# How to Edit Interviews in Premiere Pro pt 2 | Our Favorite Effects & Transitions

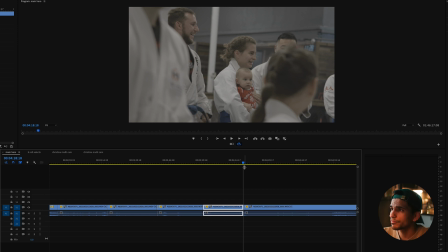[4:07]
So right before it cuts off with that little girl's head in the front, I'm gonna hit C. Yeah, there it is.
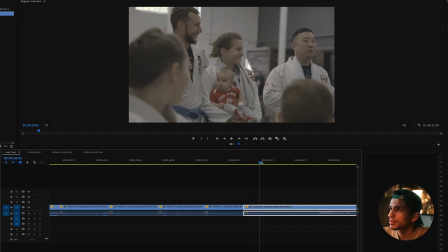[4:14]
Nice little family interaction there with the husband. Perfect.
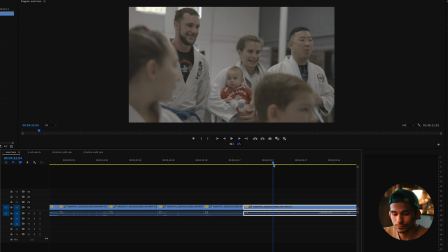[4:20]
That's what we need in this video. That's the process. I'm just scrubbing.
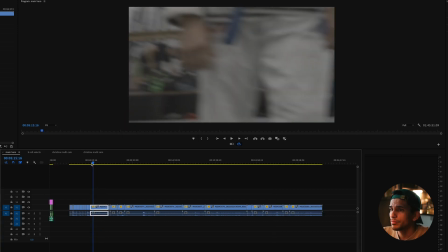[4:23]
I'm using my hand to scrub the playhead through, and the left hand I'm pounding on the space bar. I'm watching back when I feel like I see a good stable clip. All right, we have our B-roll ready to be inserted with our selected song. Let me walk you through my mindset on when and where to insert B-roll, cutting it to the music and cutting between the interview clips.
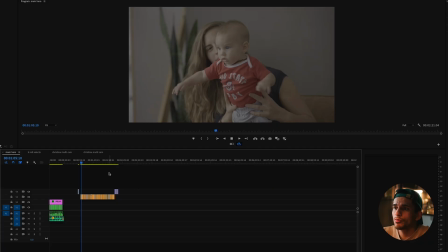[4:43]
All right, guys, so now we have our B-roll select sifted,
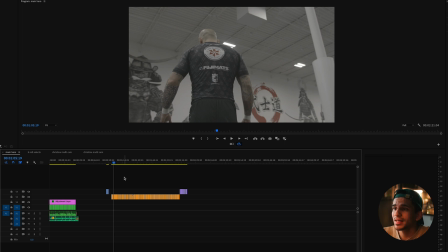[4:48]
cut up, and specifically selected for this specific video.
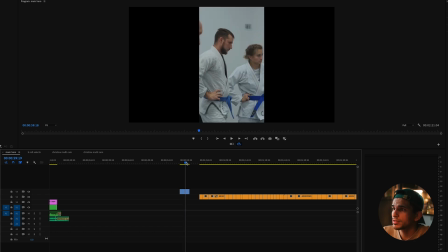[4:53]
I have some vertical clips that my wife took on the Fuji X-T4, and then we have in the orange, we
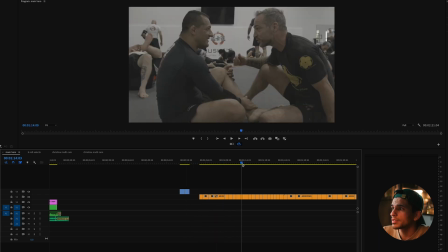[4:59]
have our Zcam E2S6. And in the purple over here, we actually have some drone footage.
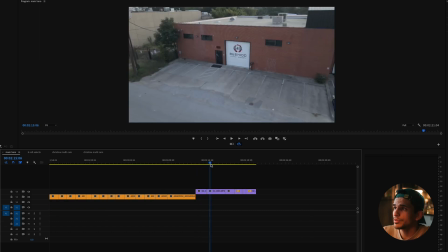[5:05]
I put the drone up in the Academy. So we got a really cool shot there. Academy shots outside, Dallas skyline, because they're downtown.
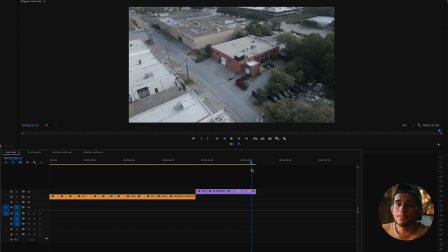[5:14]
Some really cool shots. So we'll probably want to integrate that. And as I'm creating out my timeline now,
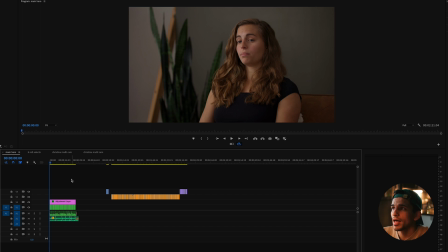[5:22]
remember we have our song, we have our audio mastered, we have our base color grade on our multicam sequence, and we have our multicam sequence chopped and cut up and switched to different cam angles, and our adjustment layer on top is the base color grade.
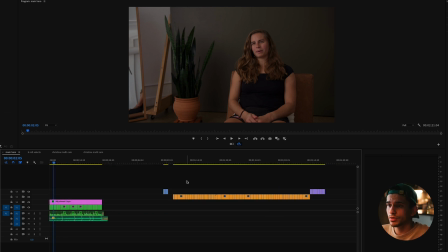[5:38]
So now we're gonna add in and we're gonna start to piece together this video. Now, the first thing I look for as I'm listening to this back is Christina Diamichis.
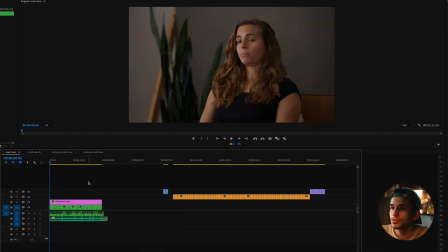[5:47] My husband and I were talking and he had always been interested in jiu-jitsu.
So what I want to do here is I want to start with some fun clips with the slate.
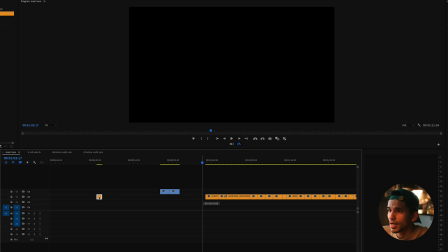[5:55]
We're clapping her in. I love starting with that. So I'm going to start with that shot. I'm going to go ahead and drag that in to the first clip.
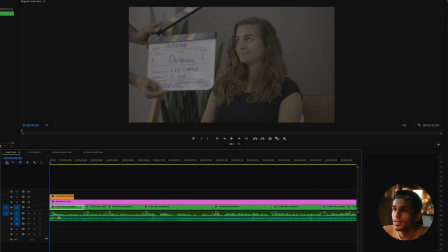[6:03]
Okay, so now we have our slate shot in. Let's play it back.
My name is Christina Diamichis.
Okay, so we're going to cut...
My name is...
Right there. Boom. So we're going to make it really fast. This is a fast-paced video, so all of the cuts are going to be really quick. My name is...
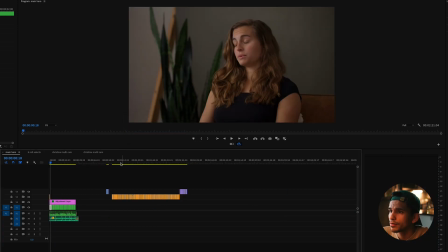[6:22]
Okay, and then from there, as a transition piece,
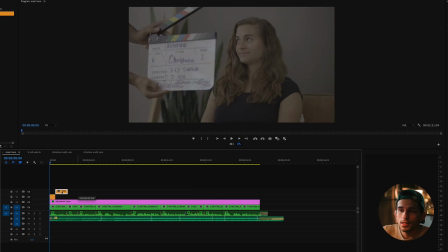[6:26]
I don't want to go from Slade in and then go right to her at the jiu-jitsu gym. We're giving her an introduction with Slade. We're showing her right away. The location has to have an intro as well, so...
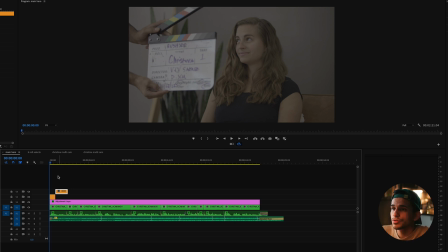[6:41]
With that in mind, I'm going to introduce the jiu-jitsu gym with some of our drone shots.
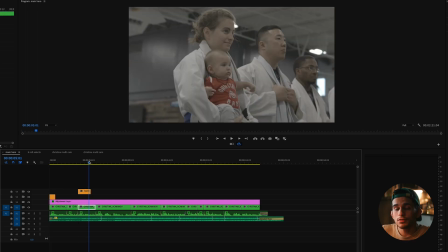[6:46]
So before we get to her there, we want to let the viewer travel to that place smoothly. So we want to make sure that we don't just jump cut to her in a different place.
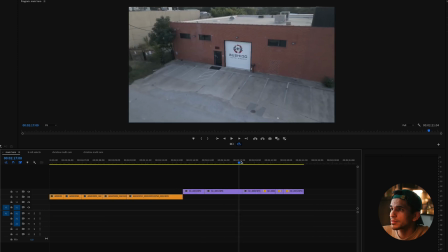[6:59]
So we're going to go ahead and show you the environment first as a quick context piece, and then we'll show her in the jiu-jitsu gym. So we got a couple clips here that I really liked.
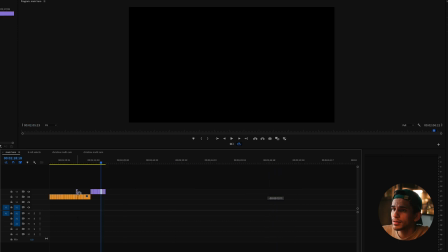[7:15]
Let's start off with Dallas skyline real fast, since that is the location.
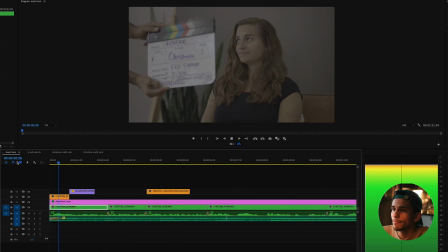[7:20]
Let's play it back. Let's see how this is looking.
My name is Christina Diem.
Oh yeah.
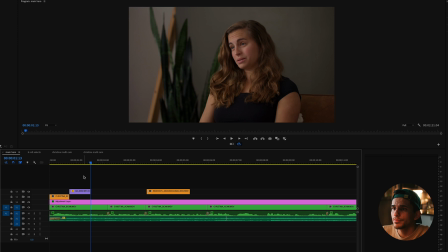[7:25]
So we're gonna piece that in and see how as I'm putting this into the timeline, I have my layers. All my layers go up on the timeline. So you can see my multicam sequence is in one layer. The adjustment layer that is color grading that multicam sequence is right above it.
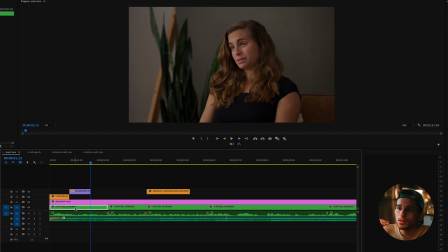[7:43]
And then I have my orange clips on the next layer. That's gonna be the Zcam clips. And then I'm gonna keep going. I'm not gonna go, even if they are sequential, like one clip to the next, I'm not gonna put that drone purple clip next to it on the same timeline,
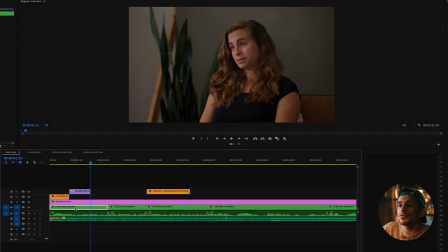[8:00]
because then it starts to get really confusing when you're adding in effects or color grading. You want to color grade a whole layer and you want to highlight it. You don't want any other clips on that same layer.